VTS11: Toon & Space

One of the first things I want to talk about is two characters and the back and forth of managing screen space.
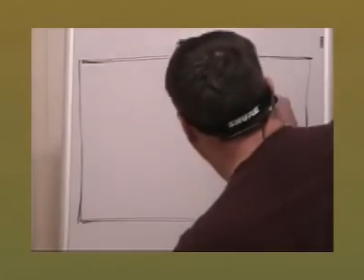Now a lot of times you're going to have, if you have two characters, you have one and you have two.
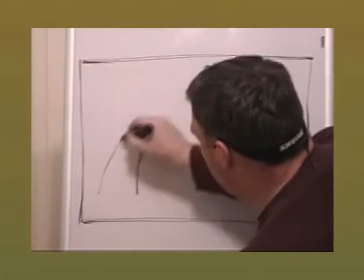Okay, I probably should draw these guys nice and dark for you.
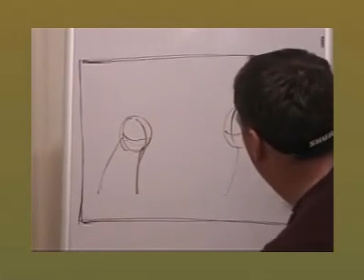Okay, so you have these two characters, and they kind of have their space on the screen, all right?
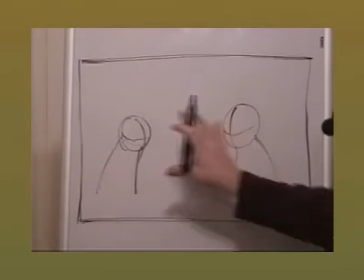Now, one of the things you can do is you can expand, and think of this as territory.
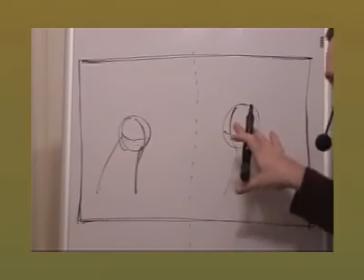So if we take this screen, and we kind of divide it in half on a two-shot, and this guy has his pieces, and this guy has his pieces.
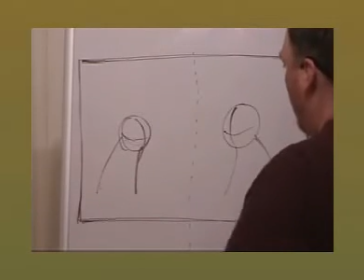What you can do in a scene that has a lot of conflict is you can take this character and have him invade,
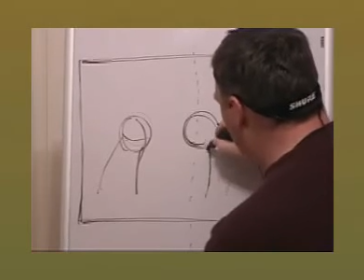cross over the other guy's space in a very confrontational sort of way.
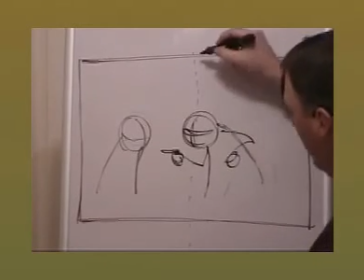And so what you have is he's crossed over the middle of the screen, and by doing that,
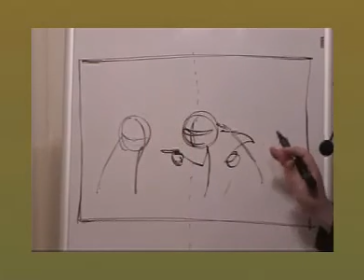he's expanded his territory, okay? By expanding his territory, he's shrinking this guy's territory.
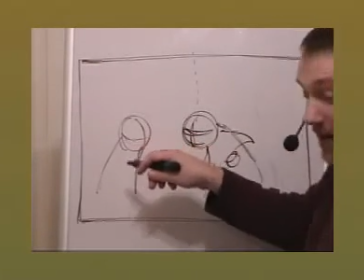And unless this guy's spoiling for a fight, he's going to respond accordingly.
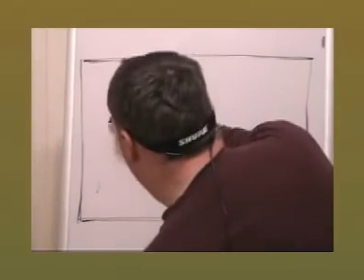So as characters trade this territory, maybe this guy right here backs off a bit.
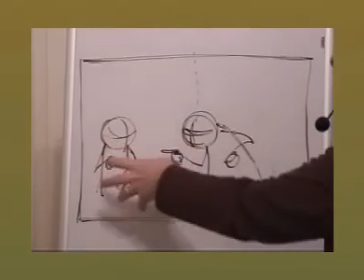Okay? And so he's invading his space, and this guy backs off and starts retreating.
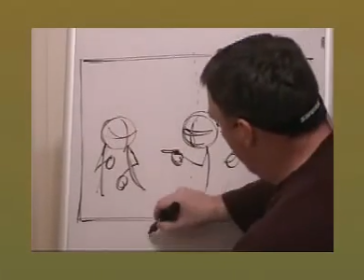And now you notice that the dividing line between their space has shifted.
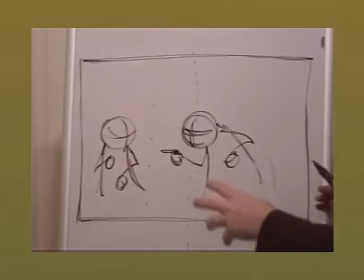And you can do this, and I mean,
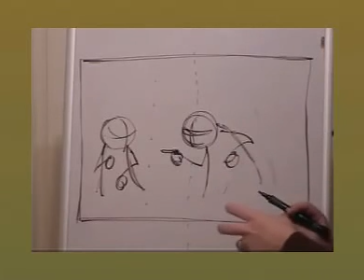it's not as powerful if you have a guy over here pointing and gesturing,
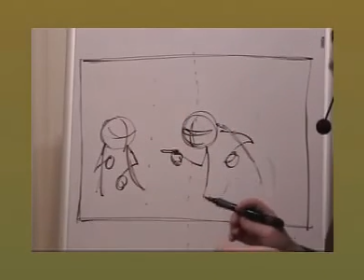and this guy over here sitting there and responding, but not really.
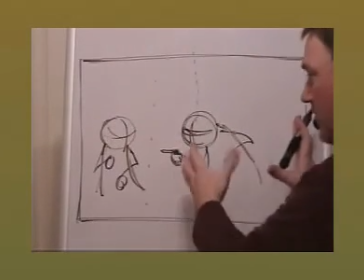A scene has a lot more energy to it if you start taking territory and giving up territory.
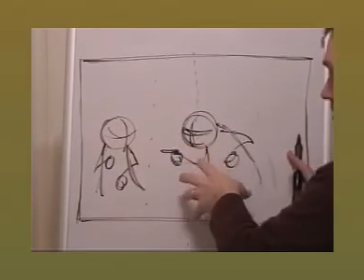And then this scene becomes really powerful if we reverse this scenario.
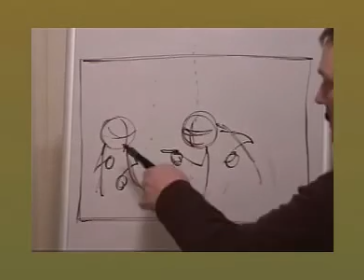So this guy's leaning forward, this guy's going back. Now let's say that he says something and this guy's just like, all right, that's enough, I've had enough.
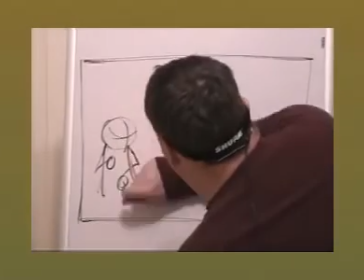So we can back the whole thing up.
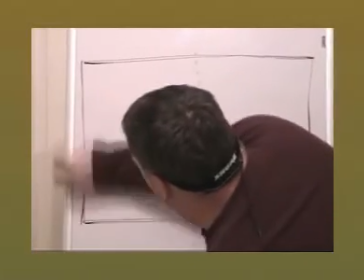You like my eraser?
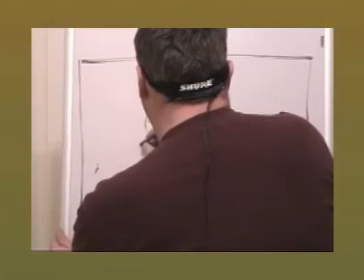So maybe this guy responds and retorts, and watch any good scene of tension and see if you can
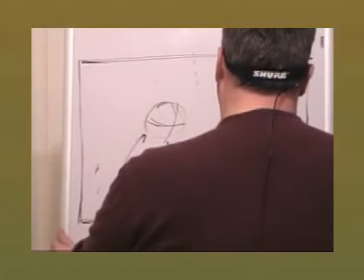see this happening in other movies or other things you see.
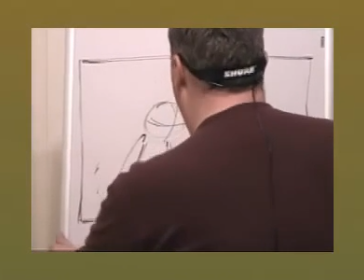So maybe this guy has just had enough, and he comes back over and reclaims his space and pushes this guy back.
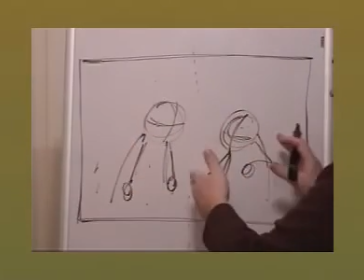And so you can, in this back and forth, It's not just enough to just have guys do their poses in their space.
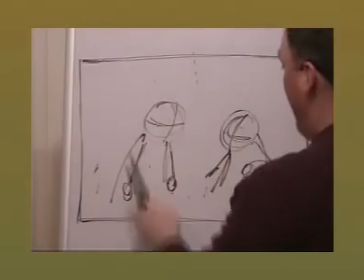Have them take territory back and forth. And then, to get the ultimate in confrontation,
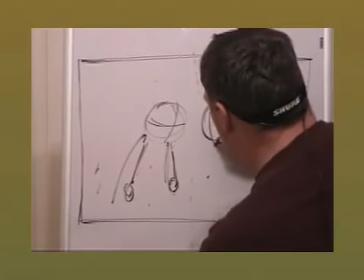is the two of them are trying like crazy to take over the other guy's space.
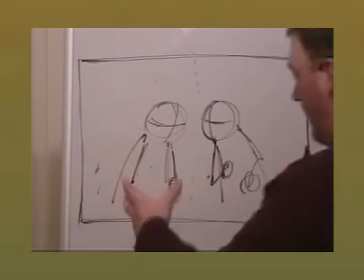And so now you've got this conflict, okay? So think of that in terms of just this guy expands his territory, he expands his territory. So when you have characters that are trying to, really negotiate, and this doesn't always have to happen in fights. Okay, this can happen in conversations about ideas. This can happen in conversations about just about anything. You can have a character who's trying to be friendly to another character, and another character is trying to be closed. And maybe the one who's friendly is going to step over that screen boundary as a way to kind of pull that person in, or at least go fetch them. You know what I mean? So think in terms of how you can take this idea of expanding a character's screen territory, taking other screen territory, invading the space of another. Don't just have characters do poses in a spot and then another character do poses in a spot, but have them move across the battlefield of the screen and take that position from another.